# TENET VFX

Listen, I get it. You watch Tenet. I watch Tenet. And now we're both obsessed with this idea of reverse VFX, which, you know, they look cool,
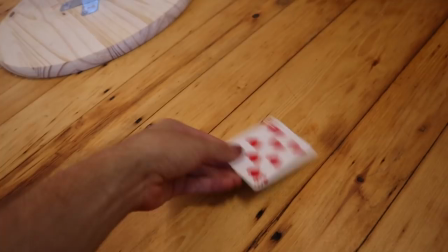16s
but unless you're using something like a moving camera, these things tend to be super easy to make. So let's talk about how to do, for example, something like this.
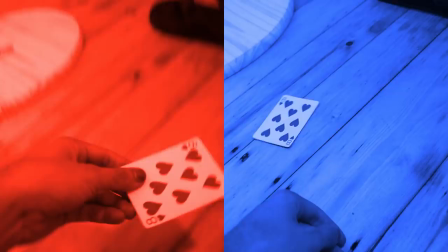25s
Now, before we continue, I need you to let go of the notion that you can either play footage forwards or backwards.
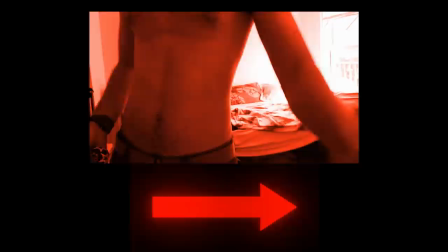31s
That's not true. You can actually play both both forwards and backwards at the exact same time.
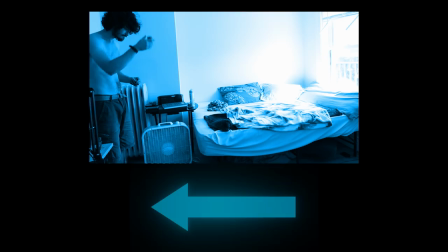36s
For example, let's say that one version of me is dropping objects forwards in time and the other one is dropping objects kind of reversed in the other direction of time.
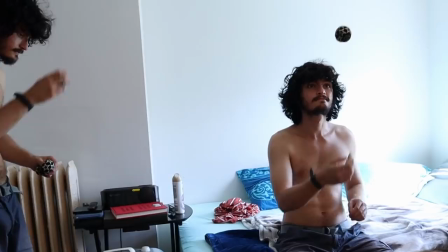45s
Well, then we can have half the frame go forwards, half the frame go backwards, stitch them together.
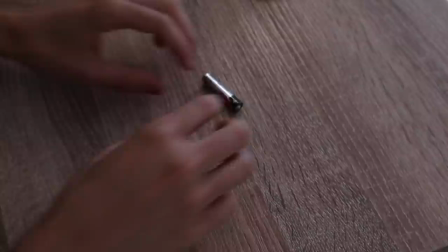49s
And now we've created a shot that somehow has both flowing directions of time where this is the simple case, meaning that these objects are going in different directions, but at no point do they interact. So there's nothing really confusing going on.
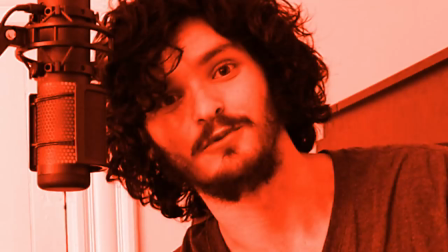61s
But if I was to catch a battery like I did in the last shot while still talking forwards in time, how is something like that possible?
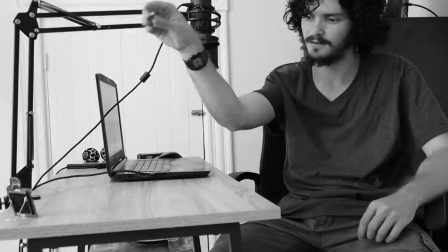68s
Well, what you didn't see is before I even started talking, what I did is I dropped the battery going forwards in time.
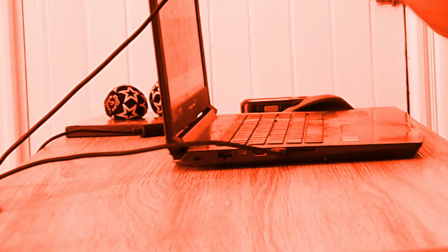73s
Then I began talking again, going forwards in time, but then pretended to catch the battery even though there was nothing there. And then if I was to take the footage from before, reverse it and composite everything together, well, then I faked a interaction with objects going temporally different directions.
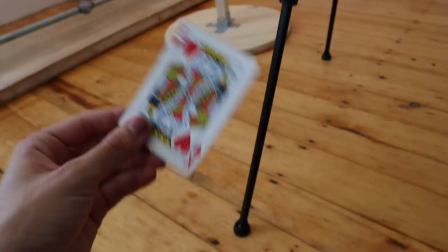88s
And all that is well and good,
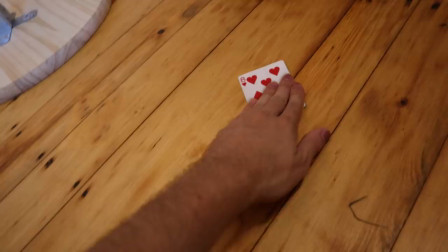89s
but it is nowhere near as complex as taking an object and having it go forwards and then backwards and switching back and forth seamlessly somehow. I guess we should talk about that.
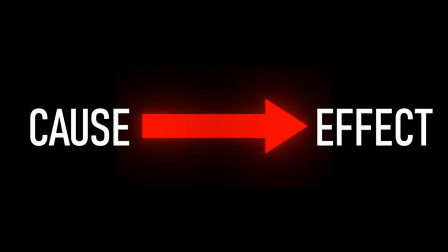102s
So how is it that we cut between forwards time and reverse time seamlessly? Is it possible to jump cut between cause leads to effect and effect leads to cause?
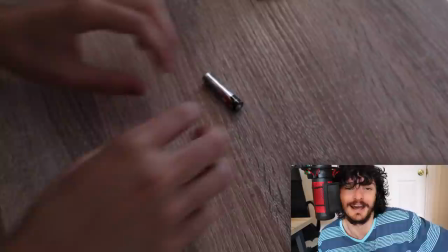111s
No, that's not possible unless you get super tricky.
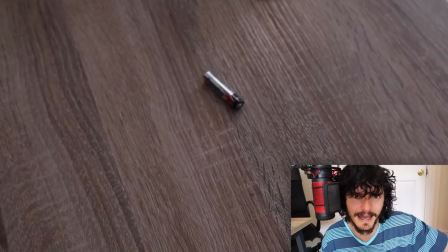114s
So in fact, what we do is get even trickier by doing some cg transitions that make it look like we're going back and forth when in reality
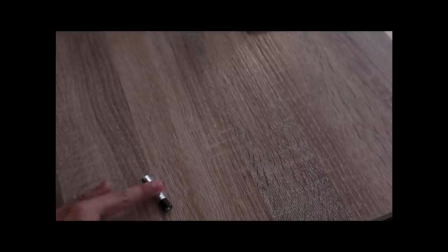121s
it's not what's actually happening for example in the battery shot it looks like it's going forwards to reverse but what's actually happening is i just jump
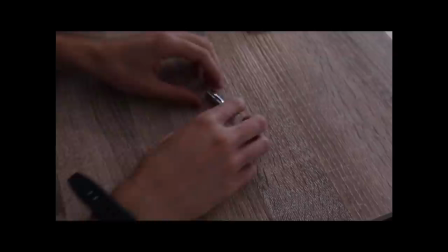128s
cut so the battery's already where it's supposed to be and then i create a cg transition it's a completely digital battery that takes us
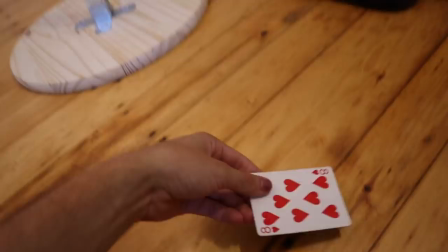135s
from one to the other and this kind of thing looks complicated but it really isn't i did it for all the battery transitions and for the card transitions when
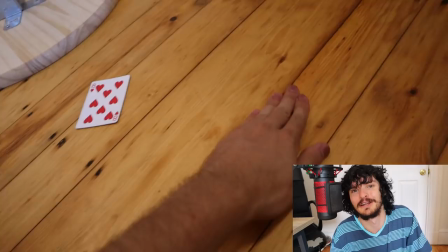142s
in reality i I just kind of threw a card forwards and acted out the rest.
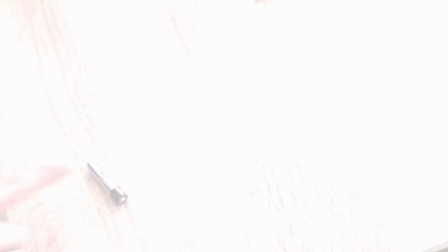145s
Well, the way we do this is we take a freeze frame on the first frame of the transition and also a freeze frame of where this battery is supposed to end up.
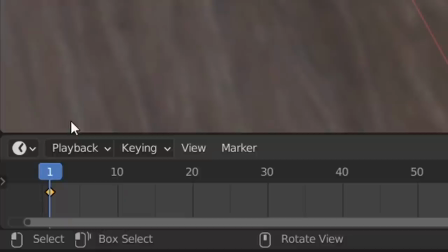152s
We then open up Blender and align our camera so that the plane is resting on where the floor would be. Align a cylinder so it's matching with the battery on the first frame.
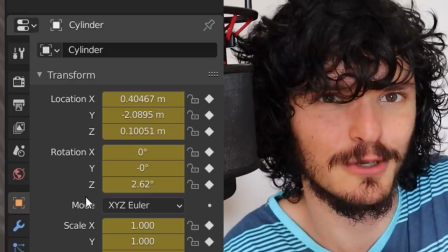160s
Go a couple frames down and match it with the last frame of the transition. Right now, this animation is looking pretty lame, so maybe add a bit of spin to make it look more believable like this thing's actually being reversed. And the best part of this is at no point do we need to make a 3D battery with accurate textures, which is hard because this thing is super reflective.
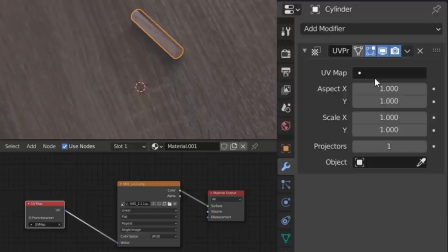176s
How do you even capture these textures? No, instead what we're going to do is we are going to make a projection for the first frame of the cylinder.
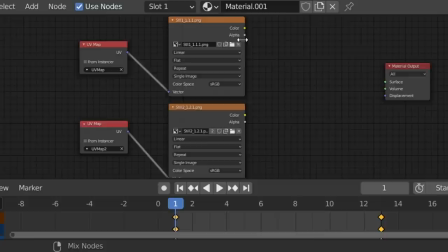182s
We're then going to use a second UV map to make a projection of the last frame of the cylinder. So now we have the battery at its initial state and its final state.
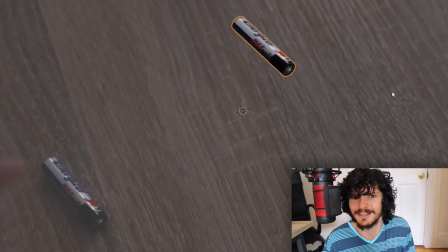189s
And then we can just make a simple transition that blends between the two, which normally wouldn't be the best thing to do. But since this thing's already in motion and there's motion blur and everything, the chances that you are going to notice this are exactly zero.
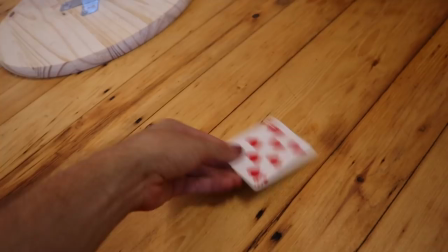200s
In other words, what's actually happening here is the whole footage is always going forwards in time, but we do the CG transition, which looks like it's reverse VFX, but actually it's not. And we're just fooling all the dummies that think we're reversing the video. That's not what's happening here. Use this reverse VFX fakery to fool everybody. And I don't know, I've been CG Matter, you've been you. Bye bye. So he made it to the end of this tutorial, which would make it seem like the sponsor for this video, Skillshare might be a perfect fit for you.
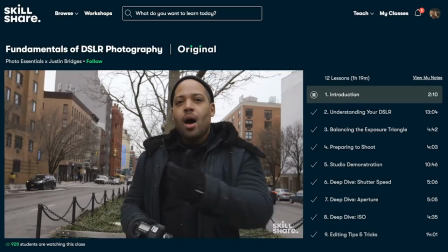228s
What is Skillshare? Well, Skillshare is a online learning community with thousands of courses, including stuff like photography, filmmaking, 3D, including Blunder particularly.
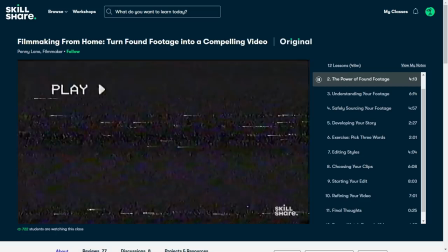236s
So yeah, you can learn about Blunder from Skillshare.